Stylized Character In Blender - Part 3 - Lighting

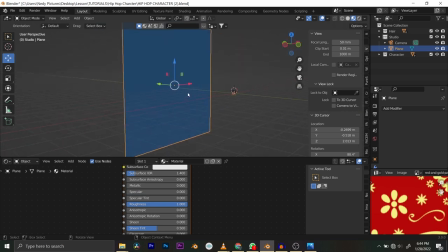glossiness and reflections and all of those things. Okay, I think we're okay with it.
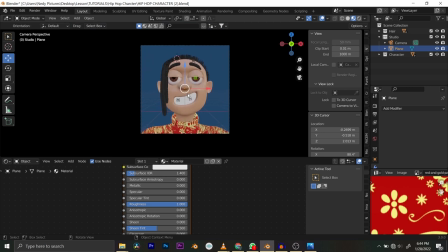This is what we are seeing right now.
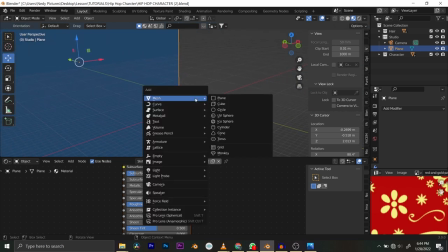Okay, so I'm going to create my first light here now. Shift A and go to light and just point light.
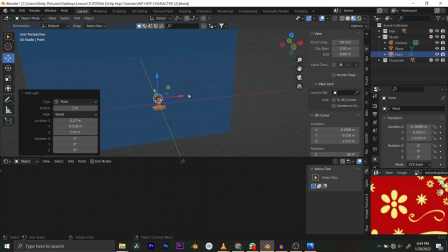So I have one light here now. This light is going to be our key light, so I'm going to quickly rename him here key light. The key light is the brightest light. Okay, so I'm going to make sure that this guy is coming from one side of my character.
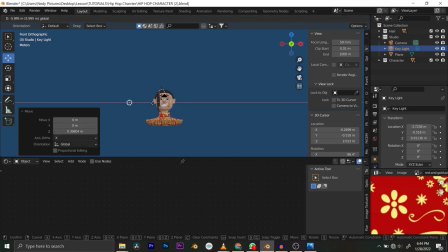It can be this side, it can be this side, and you're also going to make sure by going to the side view that this is coming from the front of the character, not by the side like this. So I'll just move it to the front a bit and just preview and see what this looks like.
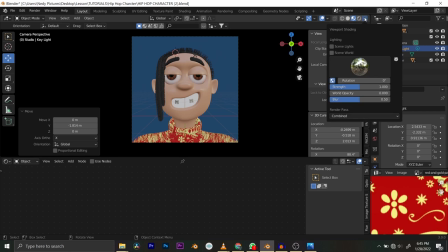Before we can see the light, you need to go to these shading options here and just scene light and scene world.
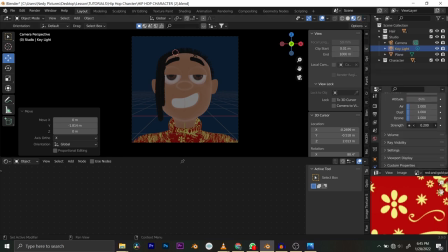Okay, I'll just go here and bring this world value all the way down.
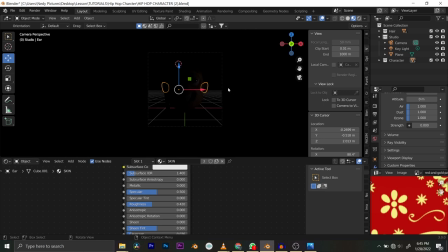Then what is going on? Where is the light I created? Okay, go back here.
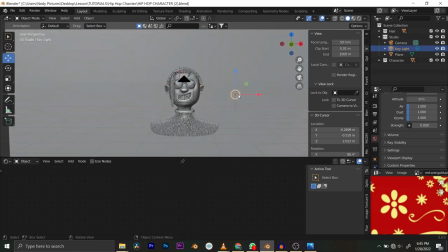Okay, this is the light I created.
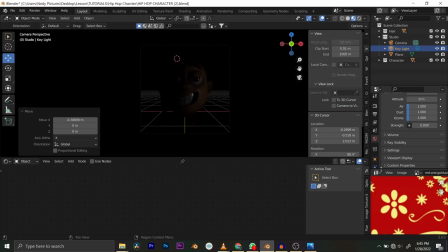Okay, let's give this light a little bit of power. I'm going to join this guy just to give me space here. Okay, light
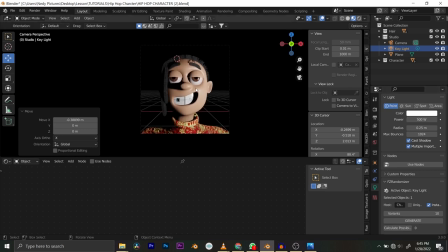500. Okay, this is 500, and you can see what we have here right now. This is our key light, and it's supposed to be the brightest light. Now you can see that we have some shadows at the other side of the face of this character.
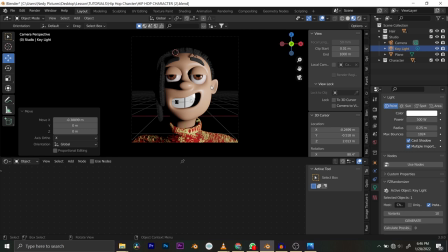That is what the fill light is supposed to do. The fill light is here to help us kill shadows that the key light is producing.
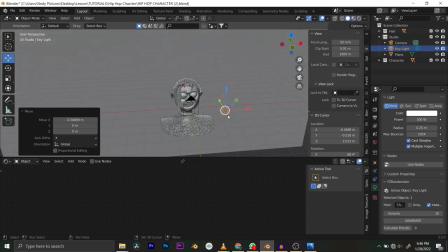So what I'm going to do is duplicate my key light and just move it to the other side,
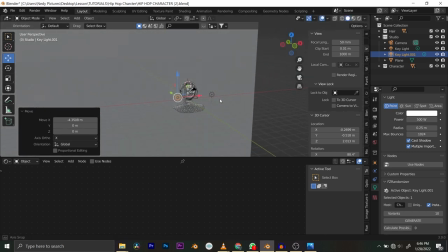which is the opposite of where the duplicate my fill light. Is that what I said? Okay, it's fill light, not key light. If I said key light, this is fill light, this is key light.
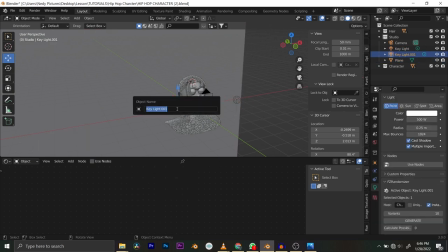So I'm also going to rename this guy here fill light,
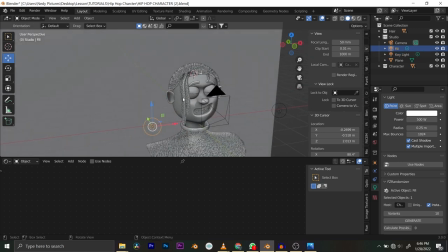and it's just here to fill the shadows that our key light created.
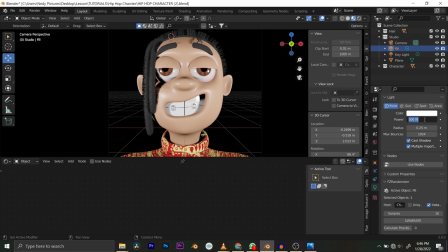So this is too much for the fill light, so I'm just going to pull it down a bit. It's currently at 500, so I'll just 100. Okay, yep, 50. Yep, still love it like this.
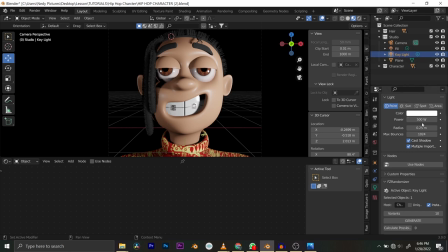I'll leave it at 50, and I'll just bring this guy down a bit to like 400. Let's see. Then something you can do, you can try increasing the radius of your light.
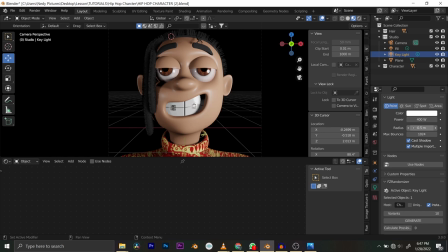If your light is too sharp, I don't know what to call it, like to make your light source a little bit softer, like on the skin. You can see the softness of the light now.
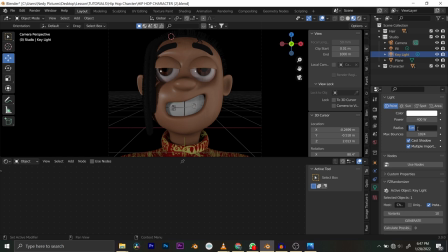When you increase this number here, you get a very, very soft kind of lighting, like you are diffusing the light kind of. So I'm just going to leave it at
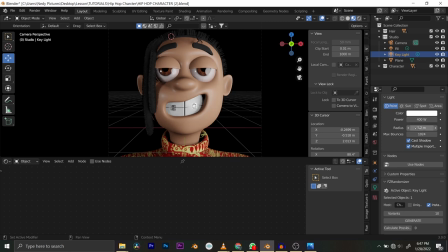1.5, bring it down a bit, 1.2. So just play with these numbers. If you have what you like, then it's okay. I'm also going to take it down so that you can see before and after. This is 0.1. okay, you can see we have very, very hard shadows, and I don't want to deal with that now.
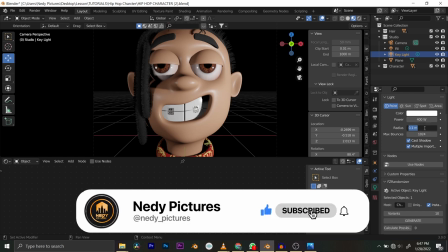So I'm just going to take this guy up here to 1.2, and we have a bit of soft shadows.
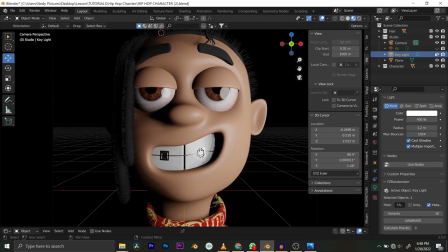I'm just turning on the fill light and taking it off. You can see what the fill light is doing here, just removing those shadows from there.
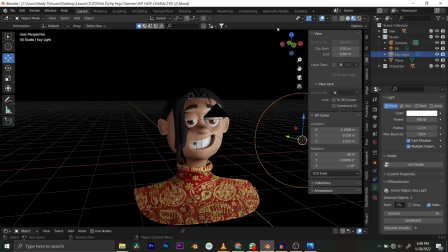So that is that for the key light and the fill light.